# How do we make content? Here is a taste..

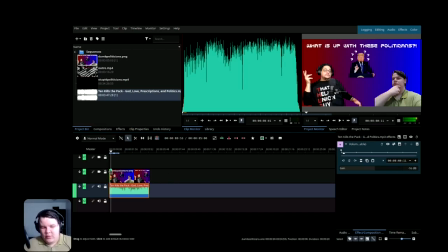[4:14]
To make this look a little bit more eloquent, what I will do is I will always grab this top circle and I'll do a fade in, as you can see here. And then I will do a fade out at the end of this.
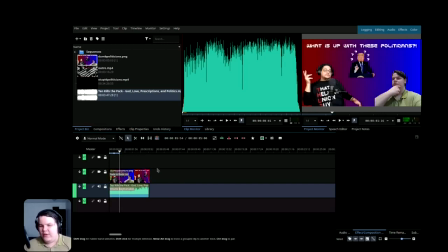[4:28]
Because the reason why I do this, this is my own way of editing, is because it tells the person what this is going to be about. This is actually a video from our other channel, so if you haven't subscribed there already, please do. It's an actual absolutely fun thing to do, and we want to continue to do it, and it's always a lot of fun.
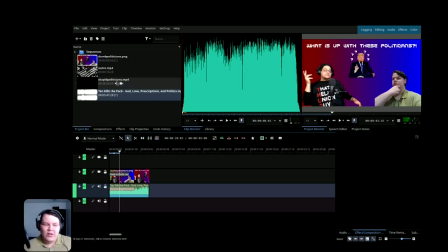[4:44]
I mean, it's a lot of fun to do. So we're going to go ahead and now drag in our video content.
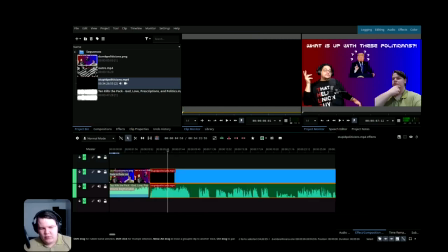[4:53]
We'll go ahead and just put it up against it. We'll do a fade in once again with a little circle. This can be as long or as short as you want it to be. I do a pretty medium amount because I don't want it to feel overly drastic. I've already gone through this and taken out most of the ums and likes, Well,
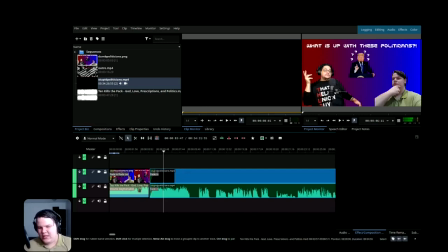[5:10]
what you'll do is if you want to take something out, you'll just hit the X again like we did earlier to cut something, and then you select it on the top and the bottom for that segment. So let's say I wanted to take out this chunk right here.
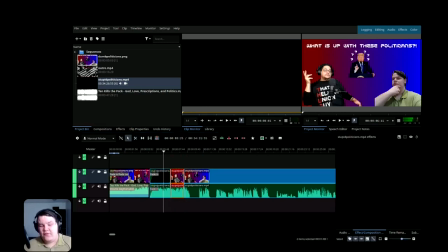[5:25]
I would hit S. It's already grouped together. If you want to ungroup them so you only take out the top or the bottom, you right-click and hit this. But let's say I wanted to do that, I can hit delete here, and it'll delete the thing, the selected scene, and you'll just drag it over.
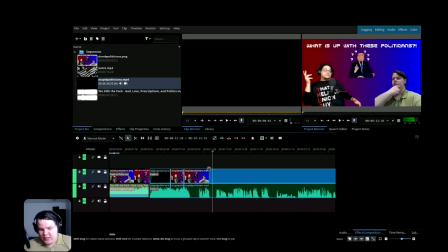[5:40]
But I'm not going to do that because I do want it to be intact. So what you'll do next is you'll go ahead and go through this segment,
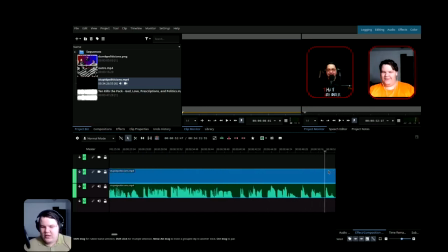[5:46]
doing just cutting out whatever it may be that you don't want in there, or there's so many ums and likes and you just need to get rid of them, or whatever it may be. And you'll go ahead and go to the end of the sequence.
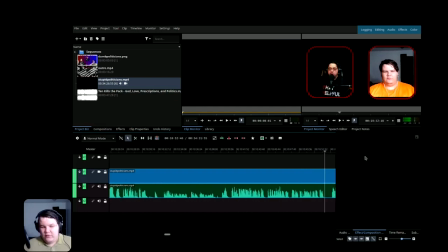[6:00]
And then, okay, this is a little bit of a longer video, so we gotta just be patient while it's scrubbing the timeline. And we're gonna go ahead and get to the end. Okay, there we go, I passed it.
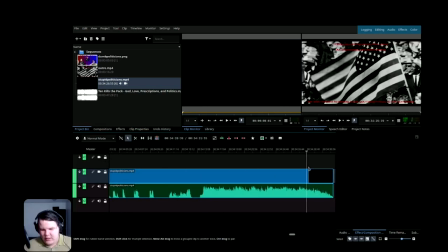[6:12]
Now I'm gonna go back to the end. Let's see, there it is. We're gonna go over here, and then we'll go ahead and drag in our outro.
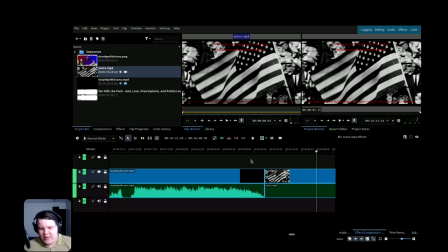[6:21]
So, let's see. You'll see here my outro video that I have here does not have audio attached. So I'm going to go ahead and show you the ungroup like I was talking about. I'm going to do ungroup clips.
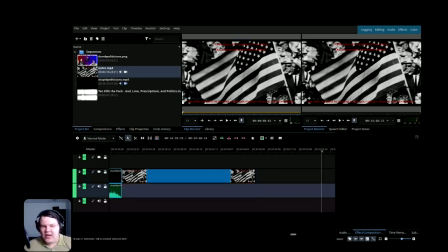[6:34]
I'm going to select the bottom, and I'm going to hit delete selected item. Next, I'll grab my song, which I'm going to go back in.
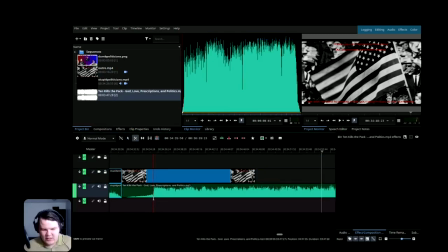[6:41]
I'm going to do what I did earlier, hit X, cut this front portion right here. Hit S, delete, or extract, which I'm doing extract this time. I'm going to do X here. I'm going to cut off the end, do S from the end, hit delete, and then I'm going to go back and do the fade. Something else that's really cool about fade is you can actually do it to audio as well.
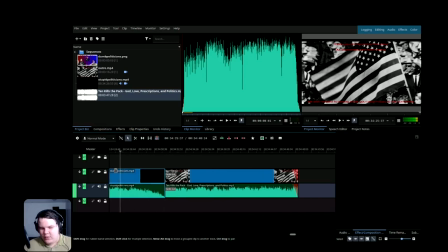[7:03]
So what I do is I always do that at the very end, and it makes it where it fades out, so it sounds nice. We're going to go ahead and do a fade in here, fade out here from the video. On the video, I usually do the audio a little bit longer and the video on the very end because,
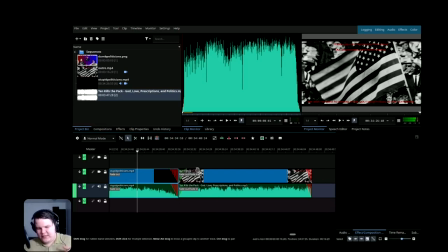[7:20]
right, it's just a sequence, like sequential type of thing. So we're going to go ahead and do that, and then we're going to go to the video, or the front of the video content.
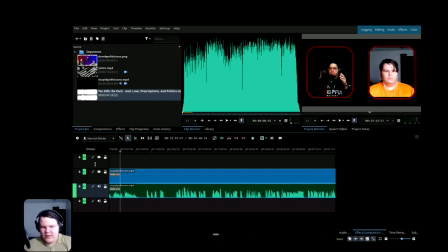[7:32]
You have to go back. I actually recommend, if you aren't already, use a trackball mouse for doing this. It's a little bit easier than using our normal mouse. That's actually the reason why I bought a trackball mouse. Trackballs are great. Takes a little bit of time to get used to, but it is worth it in this scenario.
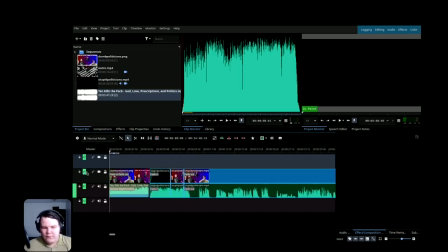[7:48]
So I'm going to keep going to the front of the video. And then you'll see as we go, I'm going to hit the space bar.
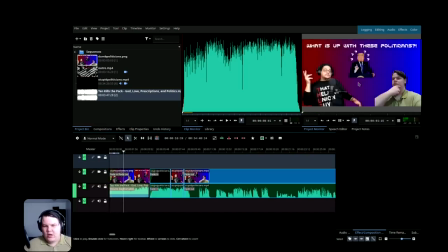[7:54]
And you will see here on this, it's going to pop up with the beginning. Thumbnail, we're going to go there. And then it's going to go ahead and... Oh.
Hey, Jonathan, how you doing?
I actually grabbed the wrong one.
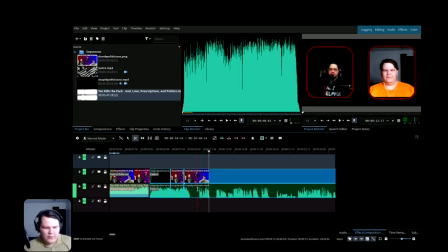[8:12]
So let's say I see and find a mistake like that. All I gotta do is hit Control Z. I go to the portion where I wanna cut it out. I'm gonna go to hit S. I'm gonna hit extract. Same thing here.